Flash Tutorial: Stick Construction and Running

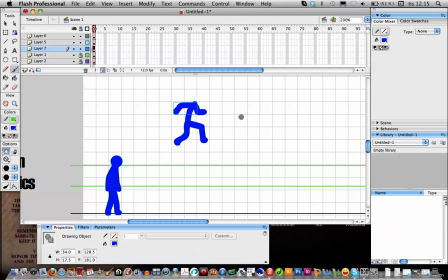242s
So if you feel like it's hard to remain the size when you go off these guides, this is a good alternative. But I rarely use the grid, because I usually have a background already and it hides the grid.
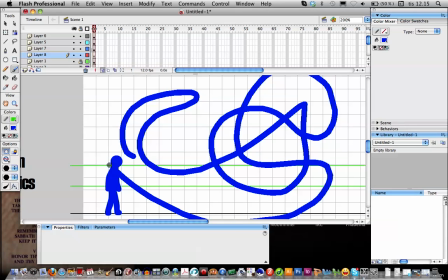258s
I'll show you. If I had this as a background, the grid doesn't show through.
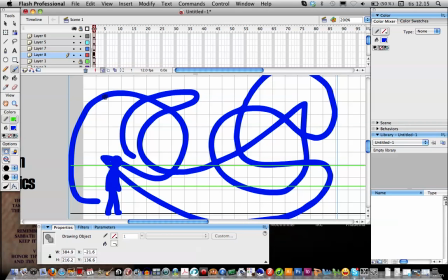265s
So yeah.
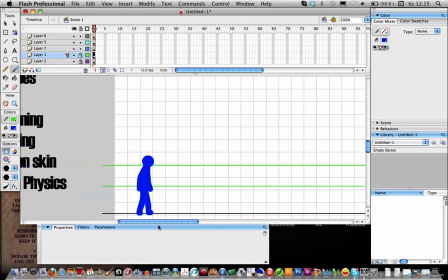269s
And that's about it with the stick construction.
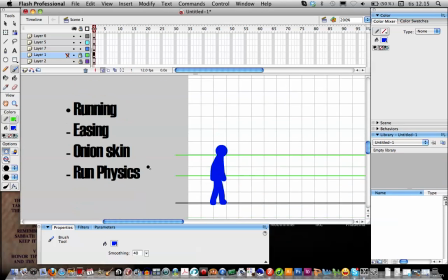274s
And now we'll go into running.
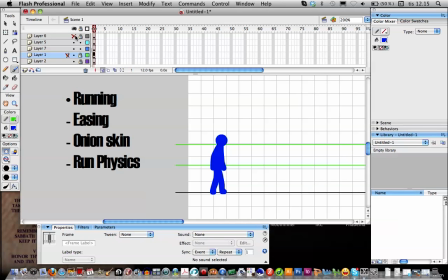278s
And first off we have, I'll hide the head while I animate the body, because I do body first.
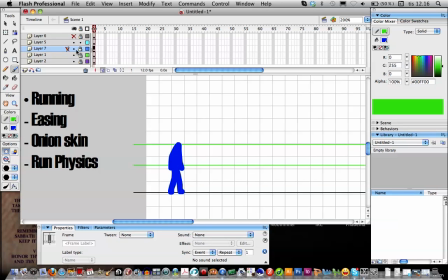289s
And I'll lock the guides.
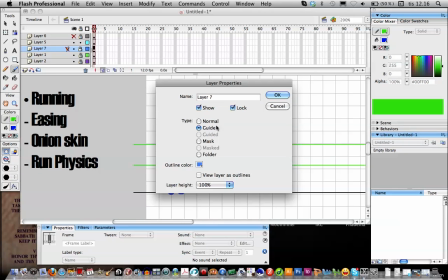293s
I can turn that into a guide as well, so the guidelines doesn't show when I play the animation.
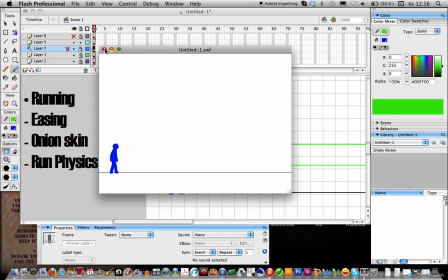300s
like that. So it's a guide layer.
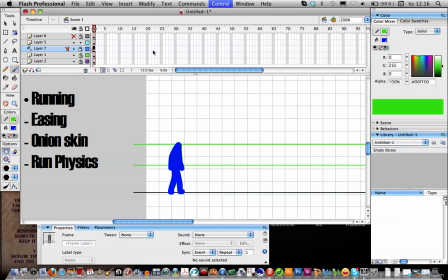305s
I just double click on that symbol and turn it to a guide. And whoops. As I start animating the running, I just simply free transform him a tiny bit.
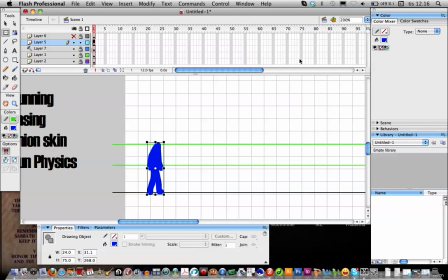324s
For first time, I do this. I select to where, to how long I want the animation to be. Right click, insert frame
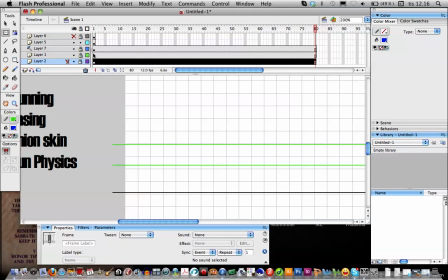340s
for the lines, the bottom line and the guidelines, those layers.
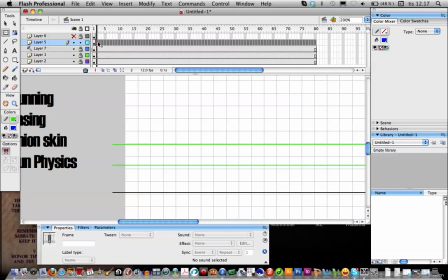347s
And then here I make a bunch of blank keyframes. That's where I'll be drawing the stick figure as it goes on. And I'll make the layer for the head for the same length. Sorry, I burped a bit.
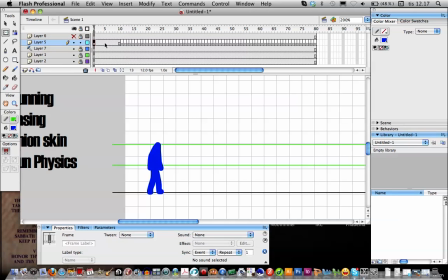367s
And then I'll increase the length of this frame so he'll be standing still for a while. And then I copy him, paste him, and I tilt him a little bit.
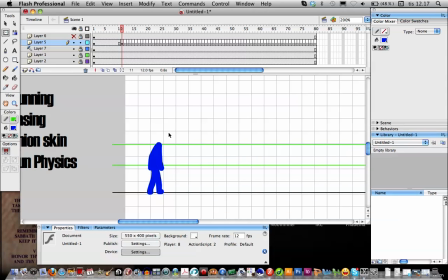382s
And now you can't see, like you've seen me animate before, you wonder how do I see the previous frame. I simply click onion skin. Or maybe that onion skin. No, that one. So this shows like a little shadow. I can move him so you see clearer.
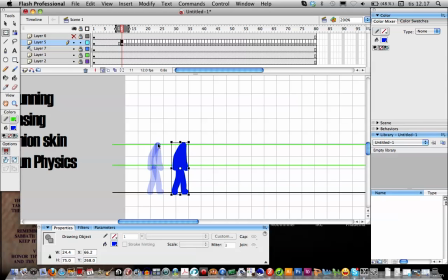401s
I see a slight shadow of where he was in the previous frame. So that's how I know what I did on the last keyframe. So now you copy him again, paste him, and tilt him a little more.
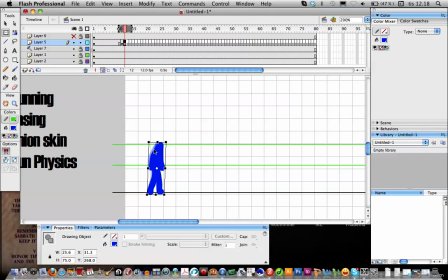418s
And now I tilted him a bit more than I did the last time. So this makes it look smooth as he goes from slow to faster and faster. So now I copy him again and tilt him a little more than the last time.
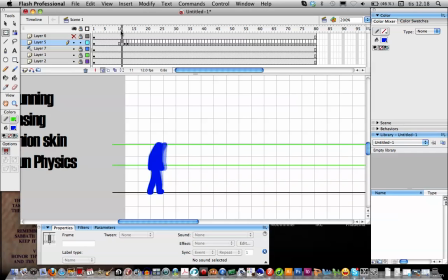435s
So it turns into a very smooth movement. And now I'll start redrawing him. When I move him a little more than the last time.
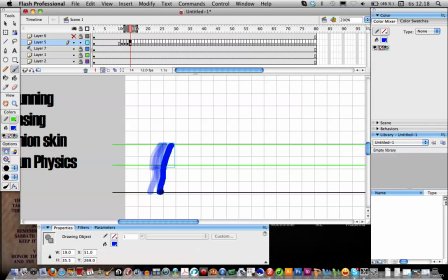451s
And also, to make him run or even walk, he has to lean forward. He can't just stand straight and like that and then just simply lift a leg forward,
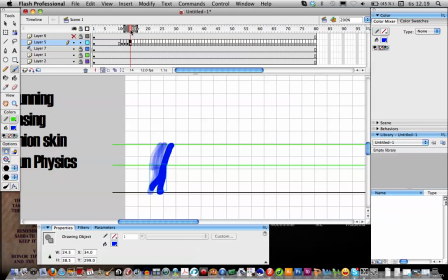469s
because he has to lean forward in order to get his force moving into that direction.